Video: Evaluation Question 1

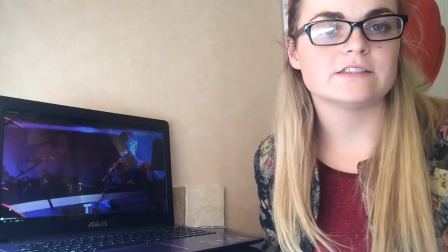Evaluation question 1. In what ways does your media product use, develop or
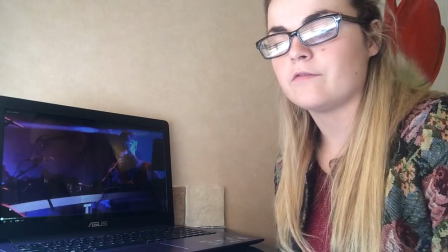challenge codes and forms and conventions of real media products?
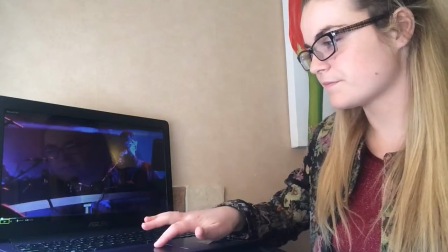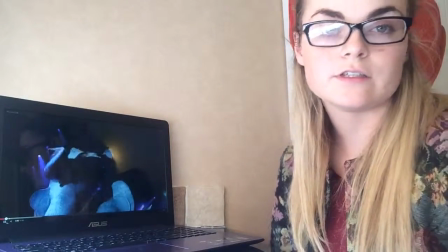For our documentary, we've used multiple conventions that are used throughout documentaries.
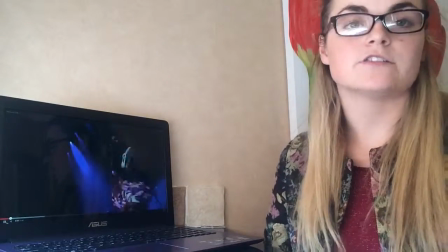We used the talking head shot, the rule of thirds shot,
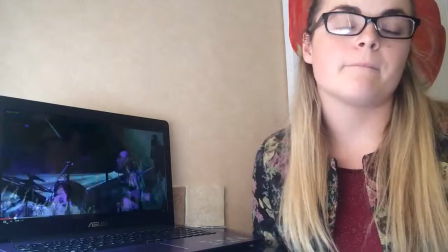which is used for every one person interview that we have used.
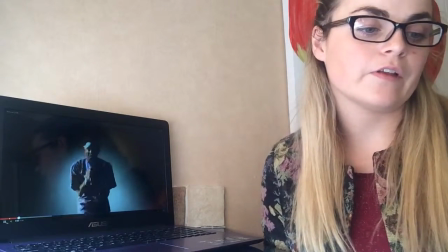The titles, we included different title screens for each interview.
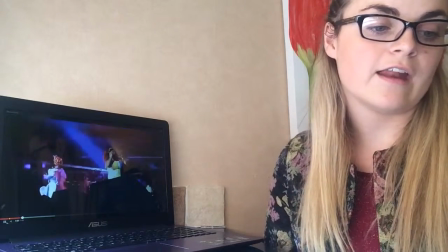We used the main title and then announcing label during the interview.
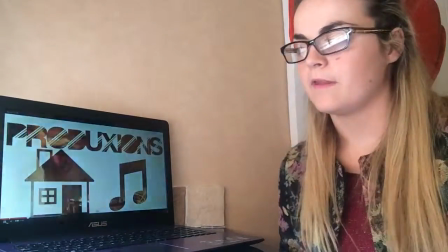There's our title there, which is very different and dynamic
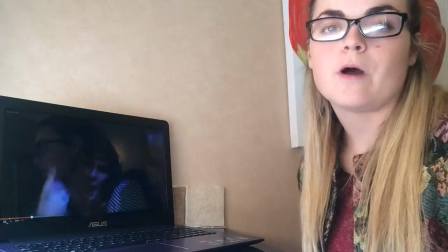to a usual one, but it fits perfectly with the themes
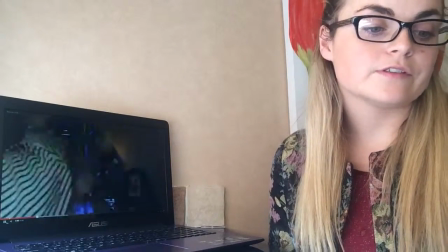involved in our documentary. We have used archive material of clubs, which you can see here.
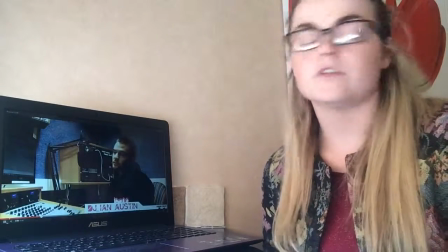We think it's suitable for our documentary,
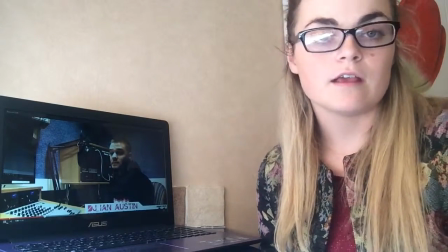and archive material is something that is found throughout many documentaries, as it
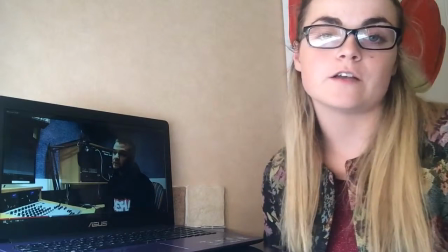enhances your depth of knowledge on the subject which your documentary is about.
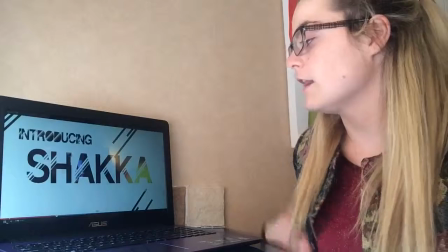We have also considered the clothes and costume. As you can see then, Ian Austin was in a jumper that said fresh, which
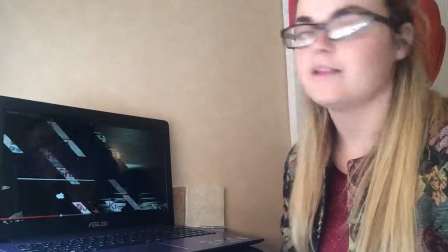relates very well with our documentary.
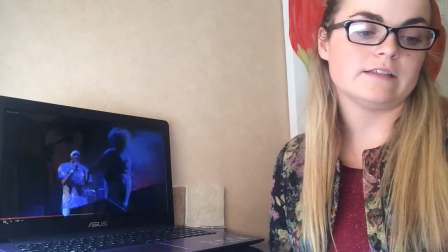The lower third titles we have included for each interviewee.
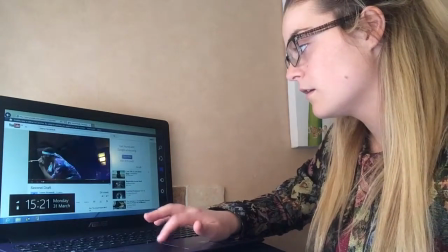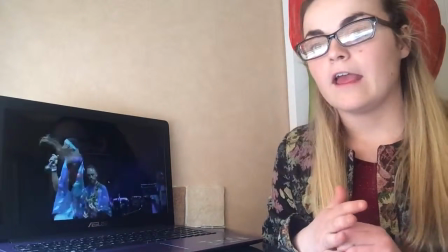With the name and the title. We've used the same style for each one,
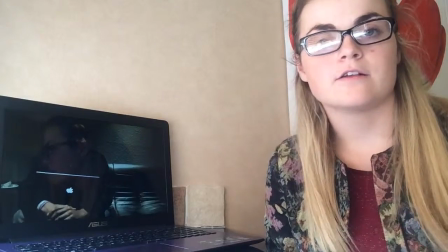and we've used very bold, bright colours against a white background, which is pretty unconventional,
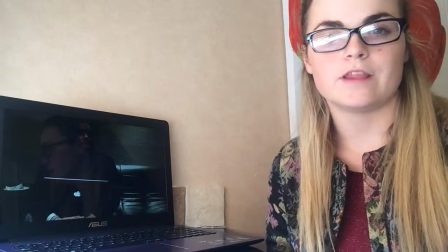but it goes with the theme of our documentary and
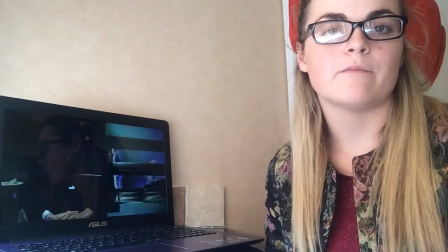really enhances the boldness of our documentary.
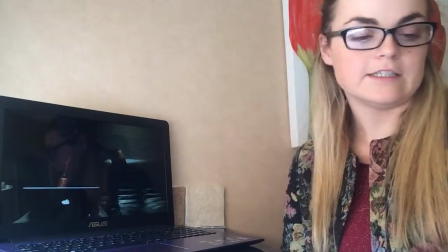The background music that is included is dance music throughout, as
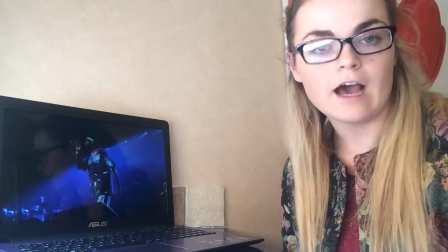dance and house music throughout, as it is our theme of our documentary is house music.
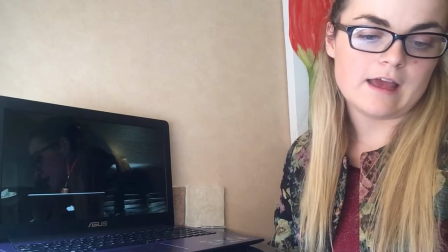And
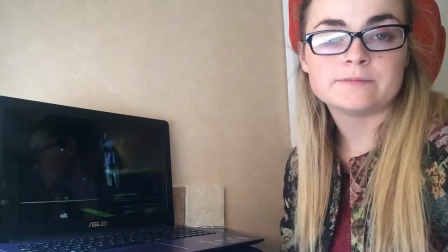during the Basement Jaxx interview, we had Where's Your Head At,
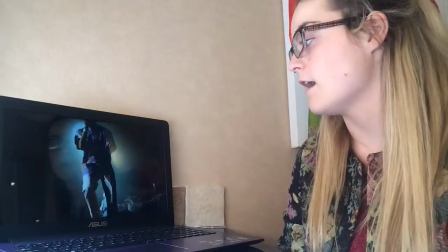that by Basement Jaxx playing as the sound bed, which relates
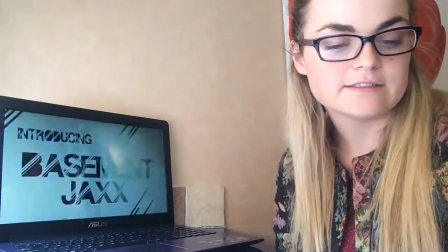directly to them.
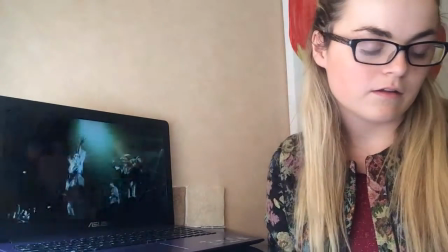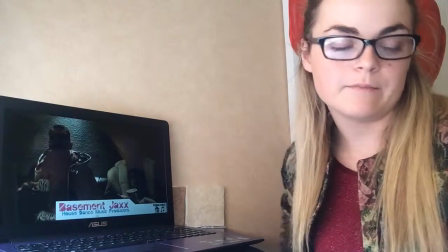We've used fade in and out in between interviews, which is very conventional.
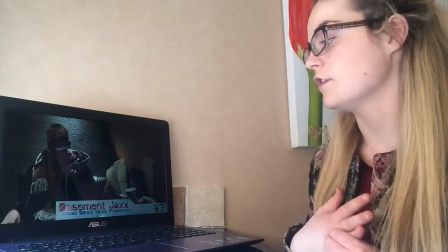We also have used several cutaways, which is conventional and you're always going to find during an interview.
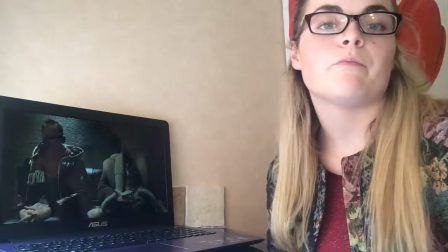There you can see one during the interview, and it just breaks the interview up and makes it more interesting and dynamic.
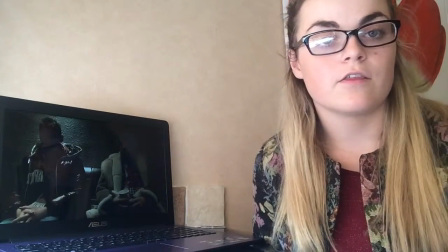We've used plenty of transitions throughout the documentary, which are very conventional.
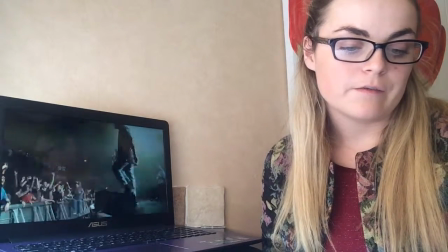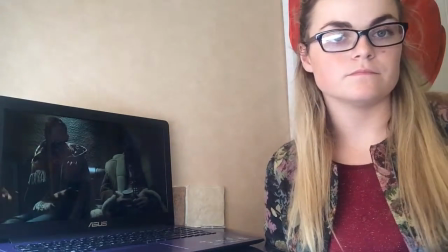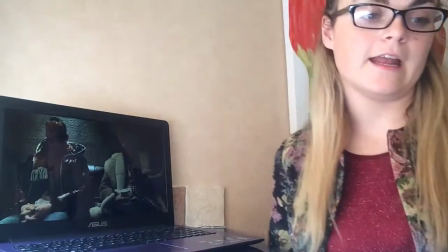The title sequence, which you've seen at the beginning, is also very conventional.
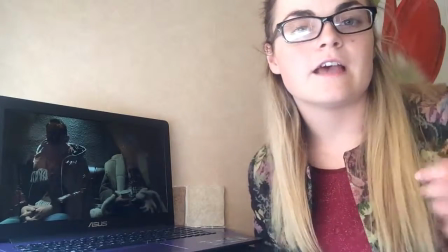It's something that you'll see in several documentaries.
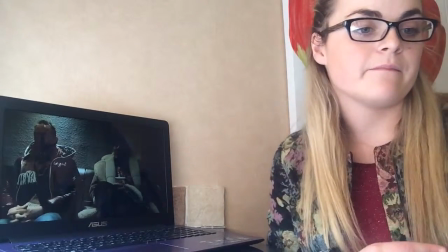We've used a zoom shot, as you've just seen then. We used many of these throughout the documentaries.
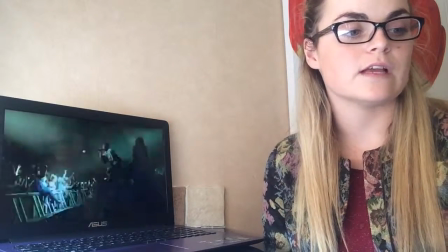We felt it was necessary.